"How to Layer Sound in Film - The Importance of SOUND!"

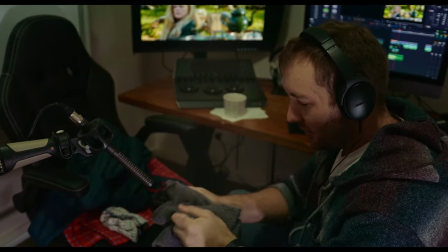7:13 I think this might work. This is a lot bigger. It's got a much bigger sound to it.
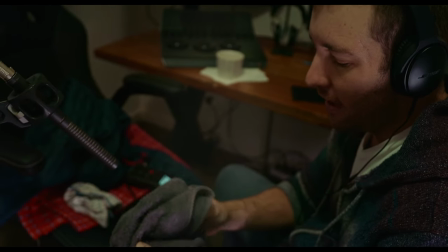7:17 And that's sort of what you want to do is have what's on screen sound a little bigger than it actually is. and then you can always bring the gain down to adjust.
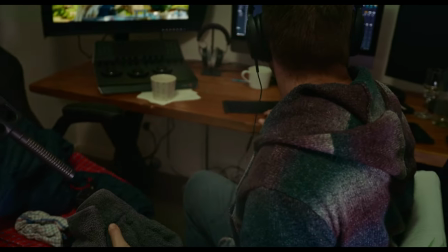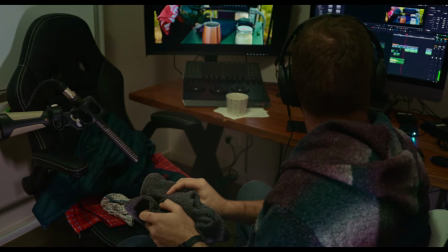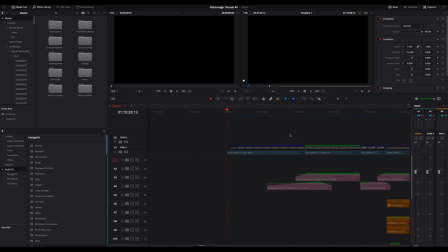7:40 Alright, so I am bringing up the project window here and what I've done is I've already laid
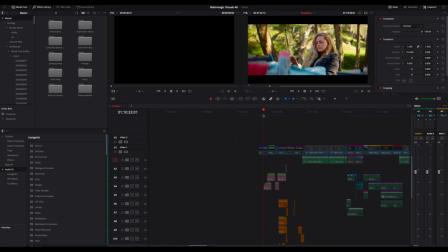7:45 out the tracks and I've already created the little video with the sound effects. So what I'm basically going to do is break down what you're seeing on screen. And I think the best way to approach this particular scene was to
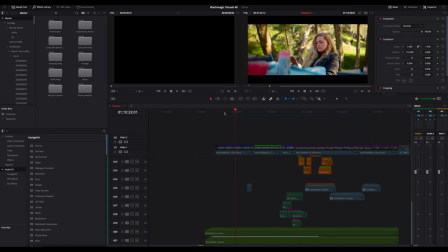8:00 have a look at the Atmos first just to get a sense of what the place sounds like. And this is essentially what I'd recorded on the day. There was two elements, one of them being the general ambience from the location, which was a campsite.
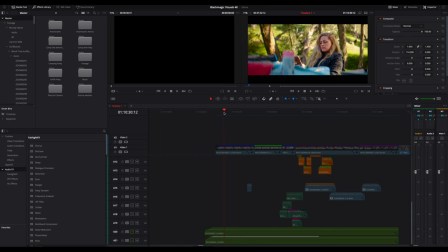8:16 And then there was a very, very nearby stream, which I also went and recorded. And this is what they sound like. So you can just notice that they really do capture the sound of that location.
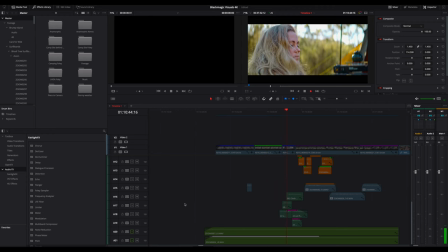8:31 You can hear birds and the buzz of nature, and it's really rich and it's really beautiful and this is what's going to be taking up the backdrop of the scene.
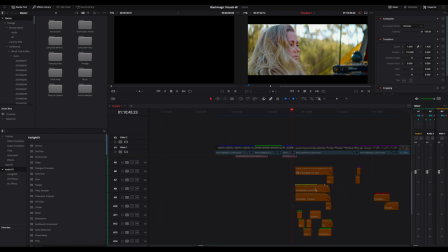8:49 So the next element that I'm going to show you now, which we'll focus on first, which I think is by far the most complex one, is the teapot. So I'm just going to solo all of these tracks so you can hear exactly what's going on.
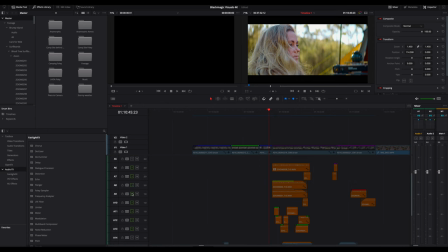9:07 And basically what I did was record separate elements and the purpose of recording all these individual sounds is so that you have control over their volume you want to have complete control over all the elements within the scene so the first one i'm going to show you so
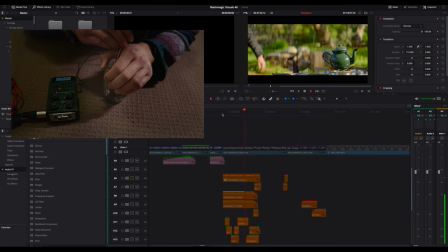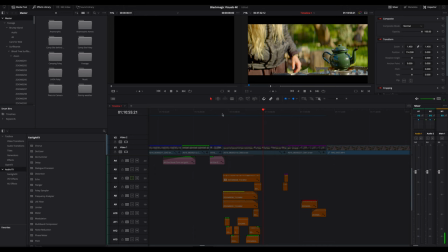9:33 that little element there is the sound that i made with the straw in the water the bubbles and this is the water boiling up out of the pot and you'll notice that on the tail end of this,
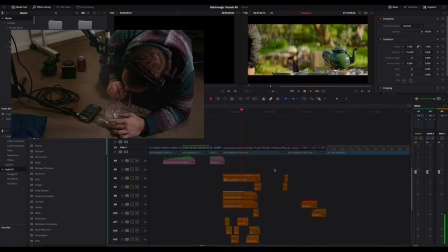9:43 there is an extra little bubble that I added just to give it a sense of its completing.
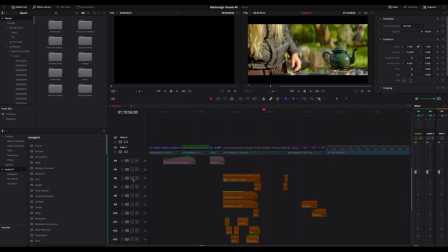9:51 One last little final hurrah for the boiling water. So on the next layer down, what I've placed is the little cap of the teapot, Rattling,
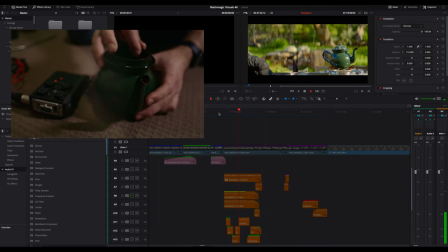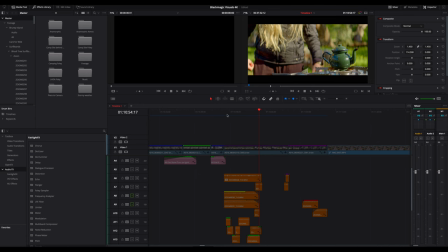10:08 and then one layer down from that, which is an added layer onto this element, is the tin that I used as another Rattling lid, just to give it a bit more depth.
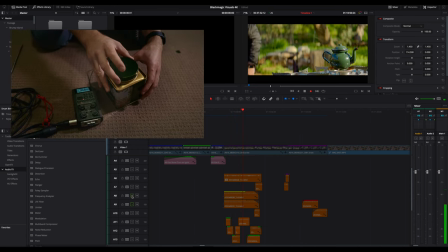10:22 And you can hear that's the one, and then with the other it becomes quite rich.
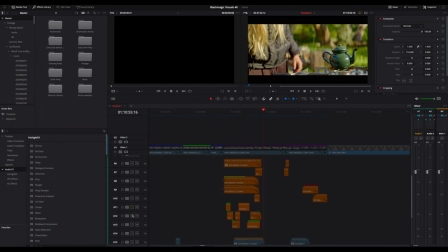10:28 And then on the next layer down, I've layered three layers of different sounds of water hitting a heated metal surface. And this is when I flicked water onto the stove top and recorded it. This is so that you can see the water splattering out. And I'll solo these tracks and you can have a listen.
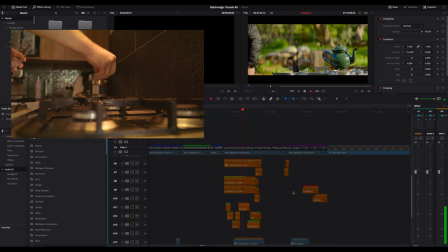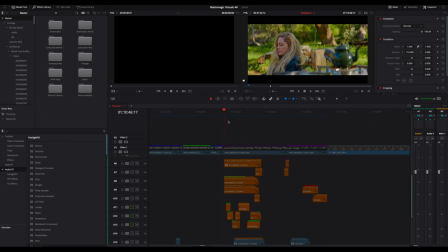10:55 Yeah, so as you can see, this is the sound that I feel the pot was making on the day when the water was hitting the metal, the heated metal surface from the Bunsen burner. And I think this gives a really nice little bit of reality to it.
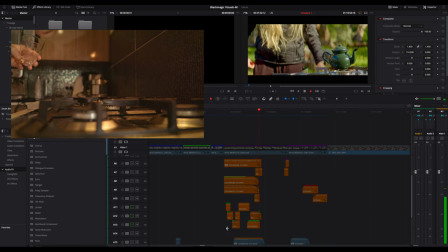11:16 So it's all about the timing. What I did was break these elements into small chunks.
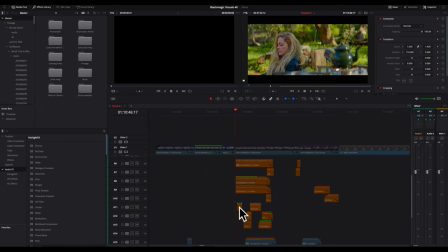11:22 So you can see on this first little layer here, It's just one little bit of a splash and the next one is also very very small chunks.
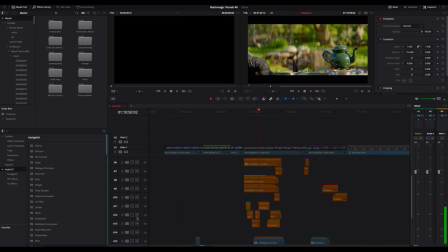11:38 And then there's another one just above this and then one more just here. So basically what I was trying to do was watch the teapot and watch the different moments that water would splash out and then try and time the
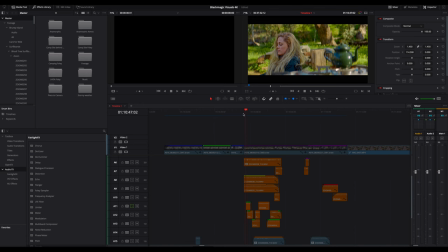11:56 small recordings that I had and break them into manageable chunks so that there is layer upon layer upon layer of sound as opposed to just trying to use the exact recording as it was done. I think the layering will really create a lot of depth to your shot. And now you can hear all of them combined.
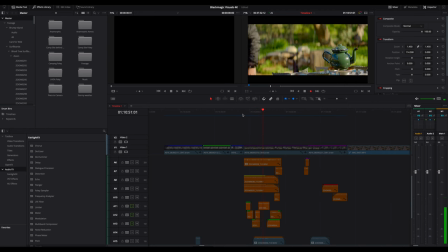And the same here with the teapot. Another bit of sound that I used was the teapot being lifted up off of another metal surface.
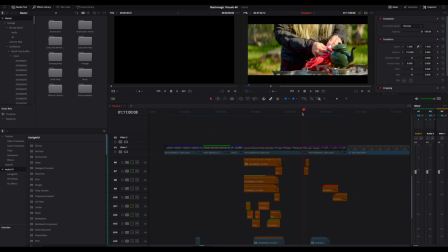12:33 Now this is a simple, simple recording. I took the original metal teapot and put it in a metal container and then lifted it off quite roughly many, many different ways and used two separate audios to make the sound of this teapot lifting off. There it is.
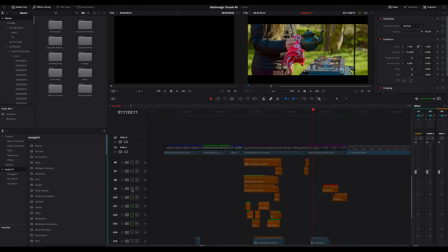12:52 It seems to work quite well. And then one final layer for the teapot sound is the pouring.
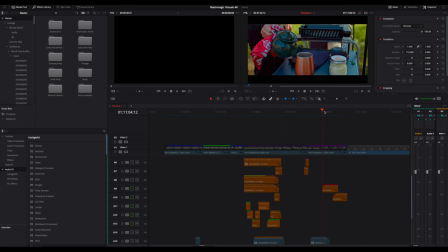13:04 And I purposefully made the pouring too short to show that you can take two pouring moments and combine them into one longer pour.
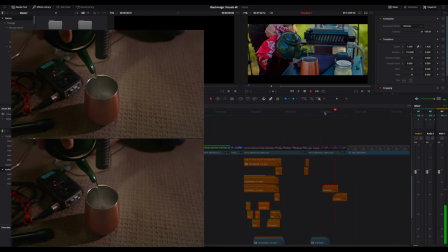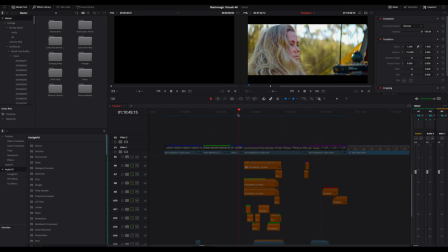13:18 So together, all these sounds make up the teapot.
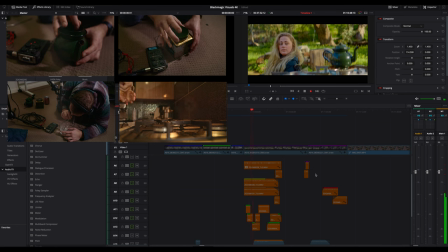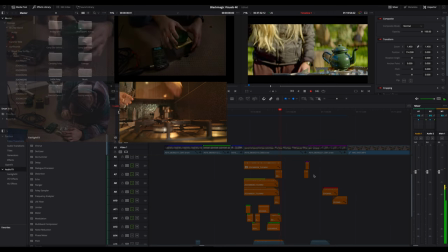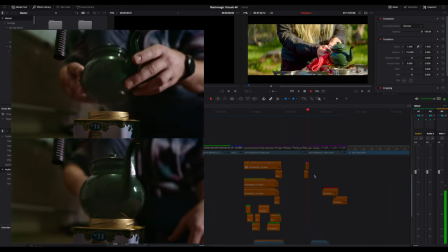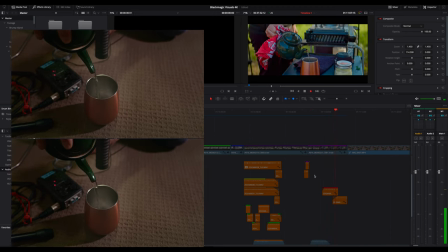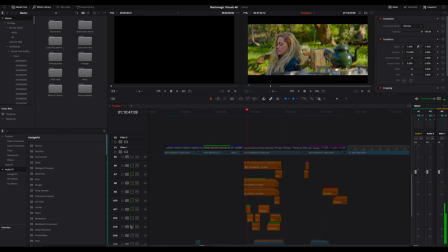13:46 Yep. Now let's move on to the background.
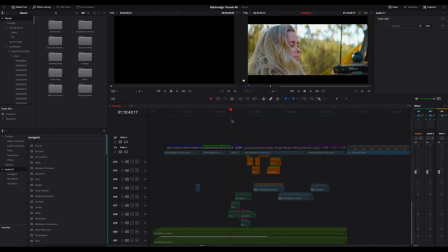13:53 Now, the background becomes the foreground. As Morgan steps up and moves closer towards the teapot, she starts to move and her clothes start to rustle. So I took the jacket as well as the teacloth and moved them around in time with the screen,
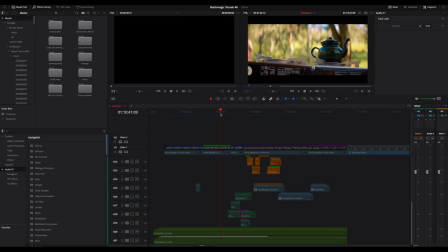14:07 as I watched the performance happening, I was moving the cloth, recording what I thought would sync up really, really nicely. And again, I ended up cutting it up and layered it into different moments so that I could have more control over what was being heard.
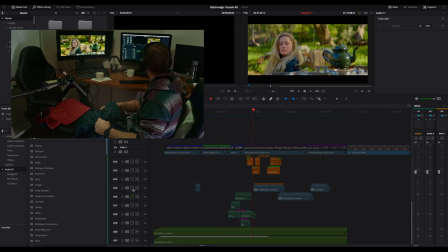14:26 So here's the first layer.
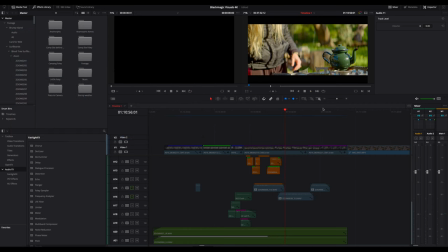14:35 And the second layer is when the cloth takes over, the T-cloth.
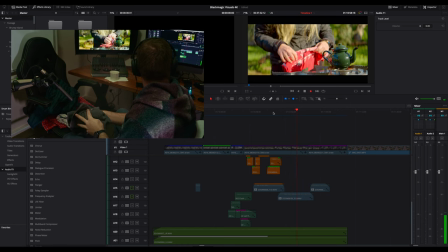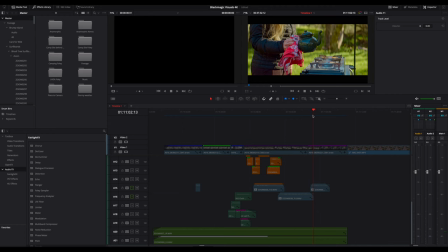14:49 and the final layer is the hand gripping the cloth you can hear some slight cloth scrunching moments
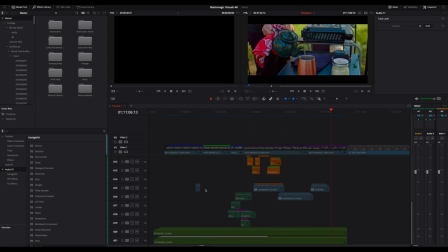15:01 that was pretty simple as you can see on screen it was quite easy to record it and time it and then just place it in and having all these elements separated like this means let's say for instance you wanted to make the rattling teapot sound louder or the splashing water onto the metal surface louder You have control of every single individual moment of this scene,
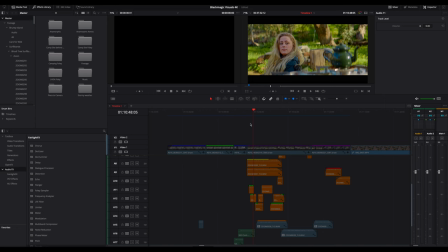15:20 and you have control over the entire thing. And this is essentially what you want to do. You want to have complete control over your soundscape so that you can raise and lower things independently.